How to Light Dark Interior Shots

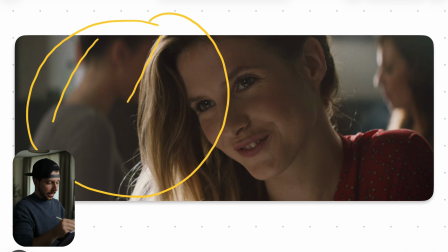(8:13)
They hit here a big bounce board so that light is hitting the bounce board and bouncing back into her face.
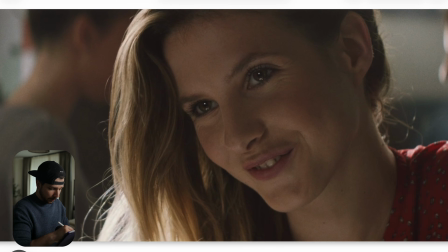(8:18)
You can actually see also the next thing they can do another bounce board under her face. That we have this one light here and this one light here to fill in those shadows.
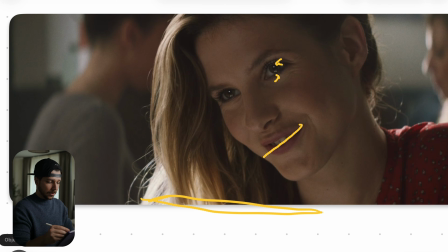(8:30)
As you can see, this is a very soft look and totally different from the guy before.
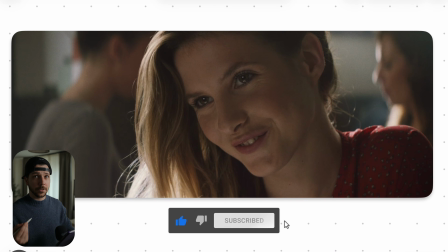(8:34)
And even here, if you are telling a story in emotion, oh, it's get pretty dark in here, the lighting doesn't have to be consistent.
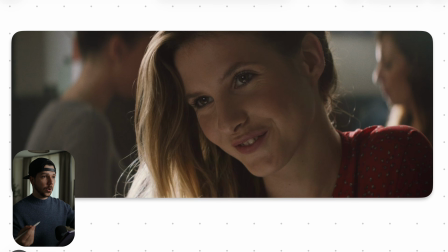(8:40)
When this lighting is set up, this benefits more this mood and the other one benefits more this mood. Be like this. It only has to be somehow in the same universe and then everyone is fine with the situation.
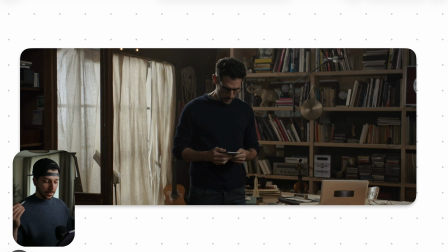(8:52)
So this is another scene from a commercial and this looks much more poppy. But the rules they did here are pretty the same across the whole commercial. As you can see, windows are our best friends. We have these nice curtains that have really nice diffusion.
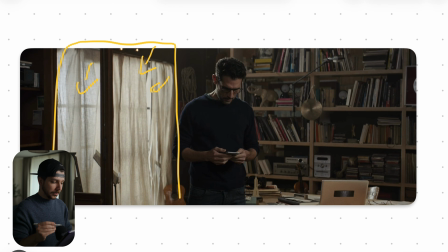(9:06)
There's clearly a butterfly frame in the background. So what they did here is put the curtains down, put a butterfly, and somewhere here on the ground or on the corner is a light that is setting the exposure. Just how bright do you want your window to be?
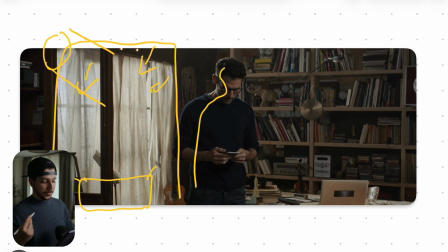(9:21)
Then there's some other light just blasting on the sky. so it has the feeling of nice sunlight from outside that's hitting in. So now here, where is this light coming from? So we can actually see here is somewhere light coming from, but there's no wide shot where we actually see, is here another window or something like this?
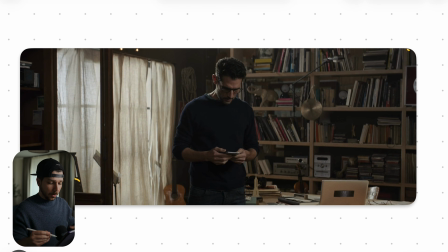(9:40)
That's the reason this scene pops a little bit more, or feels a little bit out of touch or not that organic, because the exposure on his face is very high in comparison to everything else in the room. So this shot feels a lot more lit than any other shot in this video, but that's okay.
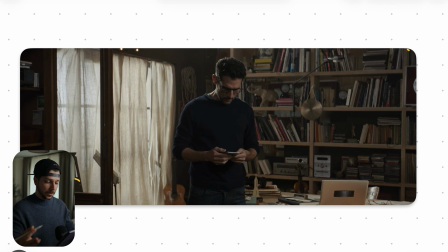(9:57)
Now we have different emotions, somehow something about the product maybe, and that's the reason. Is there a tripod here in the corner? Oh, it's probably some other tripod for a guitar or something. Yeah, so like I said before, now you would probably say, Marcus said something before in the other shots, now he's breaking the rule.
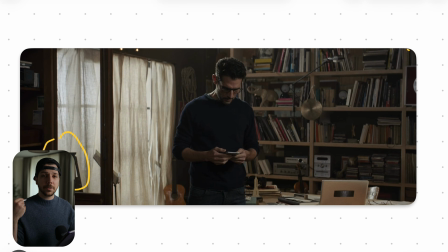(10:15)
That's a great thing about cinematography. You can break the rules all the time in the same video. No one cares. As long as it works and looks good, everyone is fine. Believe me.
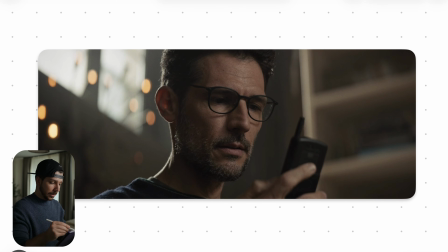(10:24)
In this close-up, you can see it even clearer how much key is hitting his face. And we have this hard backlight with a little bit of glow, and this key, I would put something like, it looks very bounced still. Put ultra bounce just in front of his face and then blast a light into it.
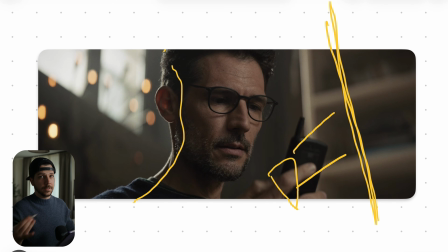(10:43)
Then I will check how the roll-off is, and when I like it, I will keep it like that, and otherwise I will still put a frost frame in between them for a little bit of double diffusion. And that's how you would light shot like this. Like I said before, you can clearly see this feels a lot more poppy and a lot more lit. So if you enjoyed the cinematography breakdown, I would really appreciate a subscription from you. My name is Marco Bagnoli, and see you next time.